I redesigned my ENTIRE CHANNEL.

I wasn't gonna make a super tall, lanky guy like how I often drew myself. I was gonna make the proportions more accurate to the source material. I come in at a colossal 5'2", so I'd usually draw myself in a much more generous way in the height department, but this time I didn't want that. This persona is supposed to represent me, so I want him to look like me. And as long as I can do that in a fun and interesting way, I'll have accomplished my goal. At least for now. I'm sure in another year or two I'm gonna redesign it again.
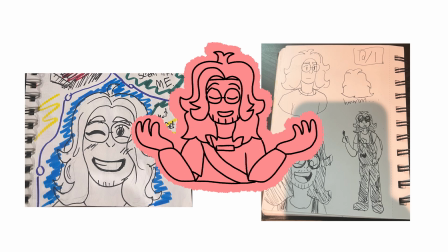Anyway, I tried a couple of sketches with these overalls with paint stains on them to really scream at the viewer that art?
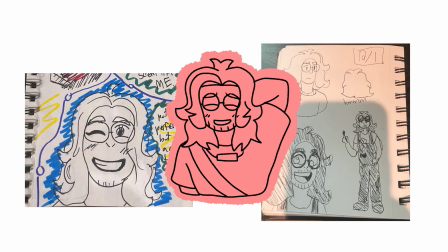Me? Dude! And well, yeah, it's cute. It's not something that I would really wear in real life, which again, is kind of what I'm going for. So I scrapped that angle and just decided that I'd try drawing myself in outfits that I actually wear and just wait till one speaks to me.
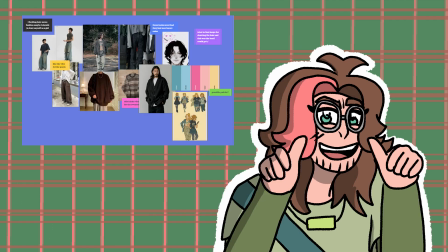I started by making a vision board on Milanote, filled it with different outfits that I got off of Pinterest, and then I got to work.
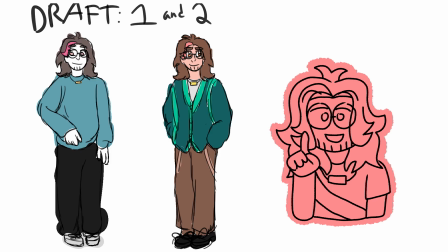Please sponsor me, Milanote. I love you. Mwah. My first 2 drafts I kept very simple, and that was done on purpose.
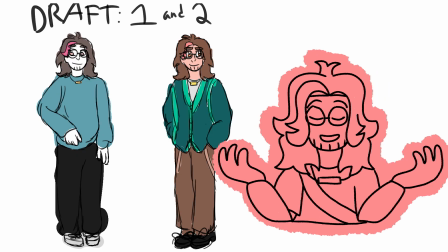I knew it was gonna be a while before I found something I liked, so I just tried to get the rough vibe of what I wanted while also defining my persona's hair and face,
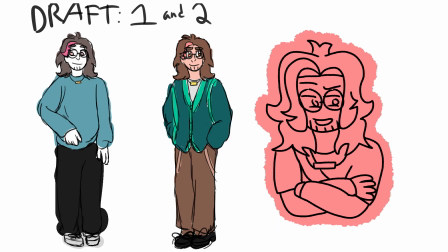which I feel like I kind of nailed by the second draft. It's far from what ends up being the final version, but the foundation is definitely there. Since I knew that I wanted the persona to represent me as best as possible, that meant that the outfit was most likely going to use a lot of cooler colors, because that's what I mostly tend to wear in the real world.
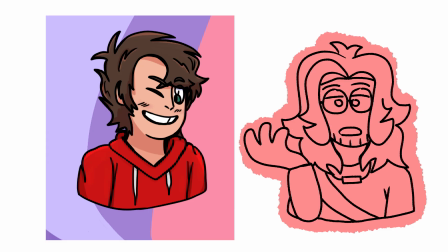Despite my earlier design predominantly featuring the color red and nothing else, it's actually not a color I usually gravitate towards, oddly enough. I love greens and blues and pairing that with blacks and grays in my outfit, so I wanted to try to go in that direction. But a good general rule of thumb that I've heard, not just with character design, but color theory in general,
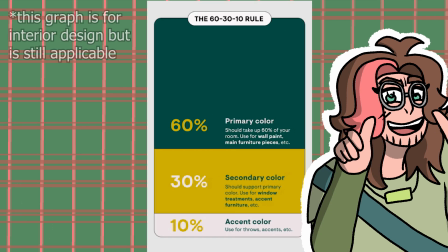is called the 60-30-10 rule, where in a design using 3 or more colors, you want 60% of the dominant color,
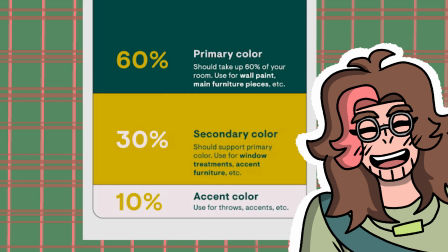meaning the main color of the design, 30% of a secondary color that usually will add contrast or support to the dominant color in some way,
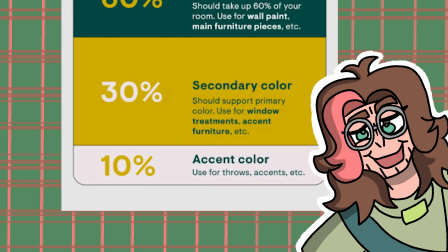and the last 10% being an accent color, meaning something that really pops out at the viewer in a good way. You don't want it to completely stick out and look out of place, but you don't want it to blend in with the rest of the design either. Keep in mind, I am far from an expert on the subject. Color theory is something I really want to work on this year, so please take all of that with a grain of salt. And then that got me thinking, well, if I'm gonna be using cooler colors a lot in my design, maybe to add some contrast, I could add a bit of red somewhere, kind of as an homage to the original.
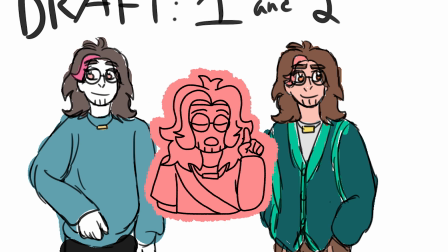So that's what I did. I added this little reddish pink highlight to the front of my hair to add a little extra style and color that pops out to the viewer.
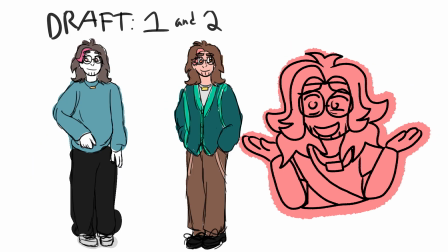The moment I added it, I knew it had to stay. It was such a simple addition, but it just felt so right, you know?
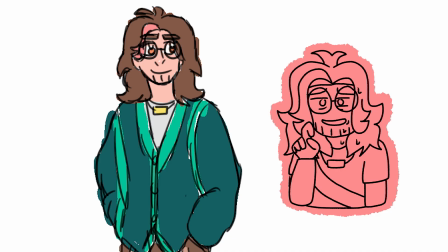I also added in this cute little necklace, although I wasn't as in love with this idea as the hair, but it can be messed around with for sure.
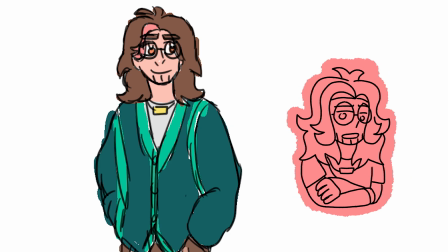I also added glasses because I wear glasses in real life. Wow, what do you know? As for the color palette, I didn't have a specific idea in mind yet.
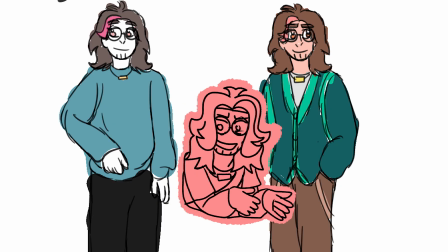I just knew that I wanted the dominant color to either be green or blue, which pretty quickly I ended up deciding on green. But after that, I got kind of stumped for a bit. Again, the foundation is there. We can work with this.
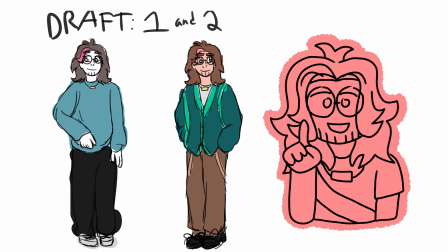But I was also kind of unsure of where to go from here. I liked the overall vibe of the design, but the silhouette was just, I mean, there was just nothing there. And after being stuck for a couple of days, I figured that, yeah, I need help.
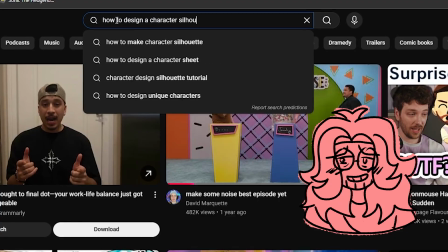So I typed into YouTube how to design a character silhouette or something along those lines and scrolled until I found something I liked.
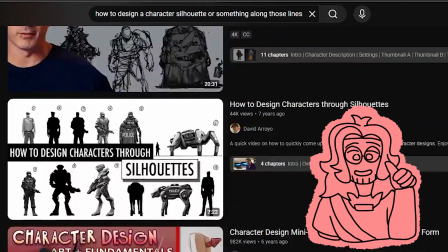I watched it and it really helped. Look, art school has taught me a lot so far, but it's also taught me that sometimes you just gotta teach yourself by watching YouTube tutorials.
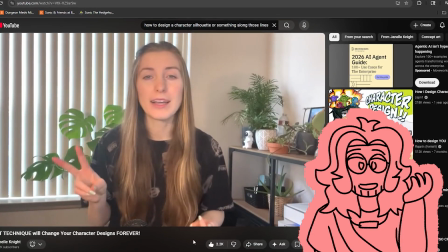It's a totally viable way to get good at something. I found this one video by Janelle Knight, and it completely changed the course of this project.
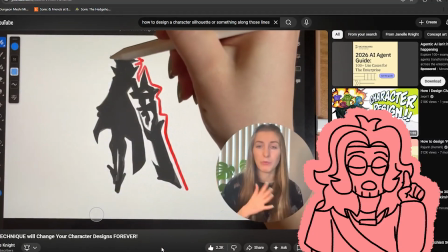Basically, in her video, she discussed how character designs can essentially be broken down into 2 categories.
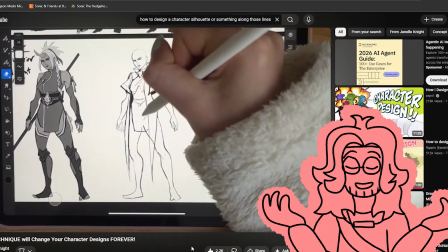The first being the internal design, meaning what the character actually looks like, and then the external design, or the silhouette.
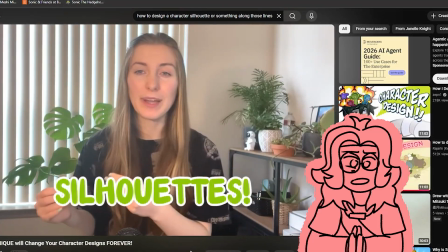And while often the silhouette of a character can kind of be put on the back burner while designing, she believes that it's an important fundamental to work on near the beginning of the process.
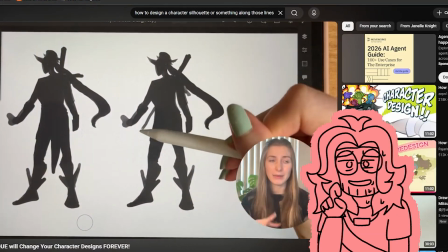TLDR, you gotta draw a lot of silhouettes until you find something you like.